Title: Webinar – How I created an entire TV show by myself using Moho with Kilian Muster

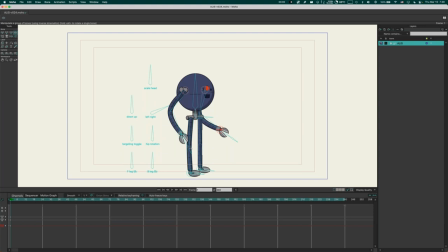So like the character starts turning around, you cut away from him to another guy, and when you cut back, he's turned around already. You can sell that motion in so many ways that you don't have to have the perfect bit that shows every single detail of that turnaround. Because most of the time, a head turn, a body turn takes, I don't know, from 2 to 4 frames.
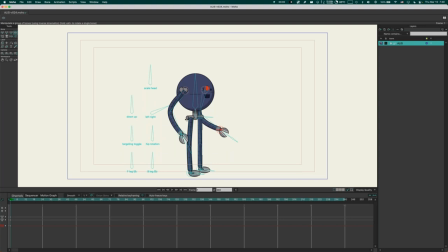And I mean, how much animation are you going to show in 4 frames? So let me show the simplest rig I have is Alice.
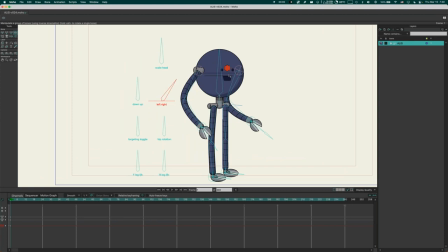It's this robot. And it's simple because he doesn't have a mouth that moves, only this hole at the bottom. He has one red eye. Doesn't blink or do anything much either. He has a head turn,
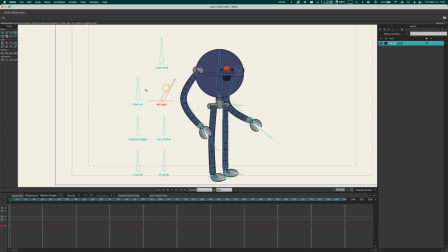smart action here, so to move arms above and below the base, and you can look left and right. I have a scale head bone because when he talks, to create the illusion of him talking,
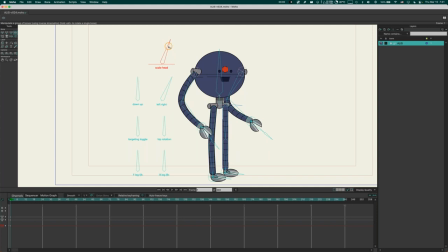I wiggle this a bit, so you feel at least like, okay, this guy is talking. So it doesn't feel too static when he talks without a moving mouth. I usually always use target bones for the hands of my characters, and
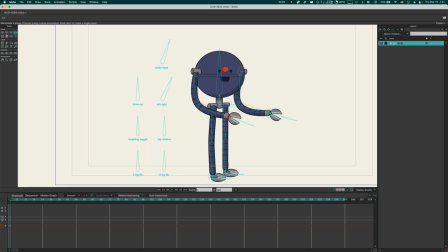That's because by default, because I think when people, well, when they hold something anyway, but when people talk and being expressive, they tend to move their hands independently from the body. So so when he talks,
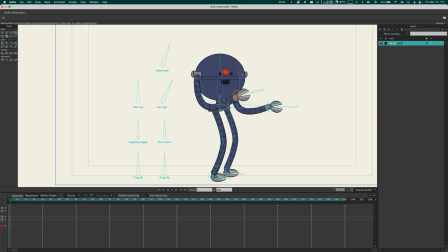it feels more natural when the hands have their own life and their own way of moving, rather than just being attached in a stiff way to the body and moving with the whole body. And if I really need to have this kind of circular,
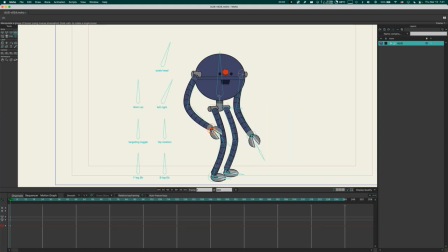perpendicular motion for a walk cycle, for example, in walk cycles, it would be nonsense to use target bones because it's so hard to move them in a natural swinging way. Then I have a targeting toggle here where I can switch off the targeting. And then I can just move the arms
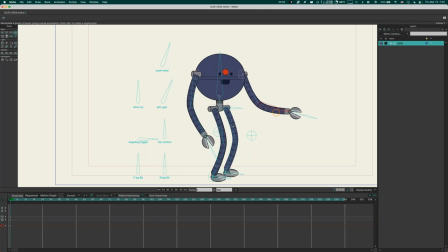in a natural way in this arch for walk cycles. This guy also has the scissors I can open and close and change the wrists here. The feet are always using targeting bones, so they always stay on the floor at all times.
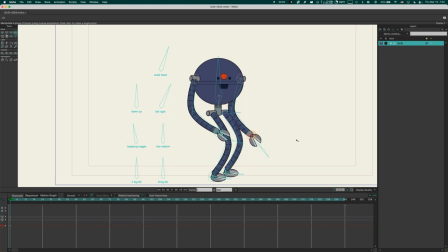Also, targeting bones for hands gives you, of course, the option to do funny squash and stretch with the character, so you can be a bit more expressive.
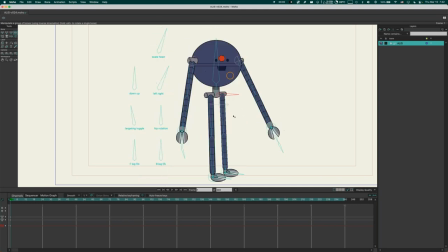And same for the legs here, so I always have this natural movement here.
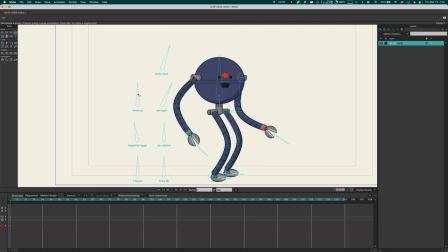And then I have a down-up movement, which I struggled with. I first tried to make the head turning up and down using this pivoting motion. So because this is a line, it should actually pivot around this this axis here.
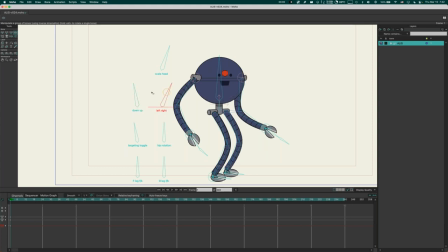And I never got it to work properly with the left-right motion and the up-down motion combined. So I, in the end, gave up. I thought, man, this is a cartoon. It doesn't have to be naturalistic or super 3D. So I just have this flat top-down motion with a little bit of squashing going on.
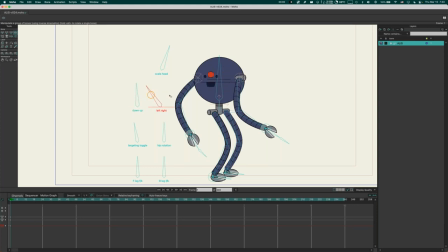And funny enough, it works. For all the scenes where he looks up, it looks okay. It doesn't bother me. And I think, yeah, if it looks fine, it's fine. It doesn't have to be correct in 3D all the time. This is a cartoon after all. So this is Alice.
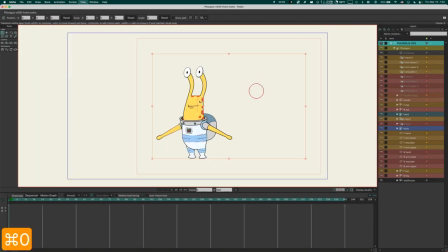I want to show you the fungus rig here. This character is called Phungus.
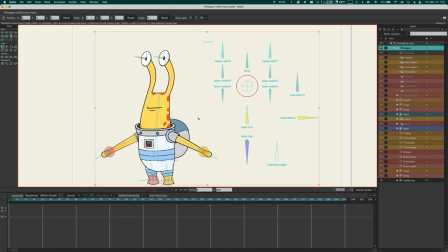He's an alien with stalked eyes. He's got a bit more stuff going on here. He also has these target bones for his hands by default, but you can switch them off here too. There is the targeting toggle again that you can switch off. Oh, I've got to put frame one for that. Sorry. Oops, that's weird. Let me just remove this.
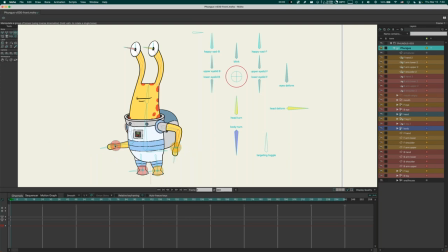There we go. Okay, so he's got the targeting bones. You can switch that off. He has a body turn. Again, that puts the arms on top and below the body.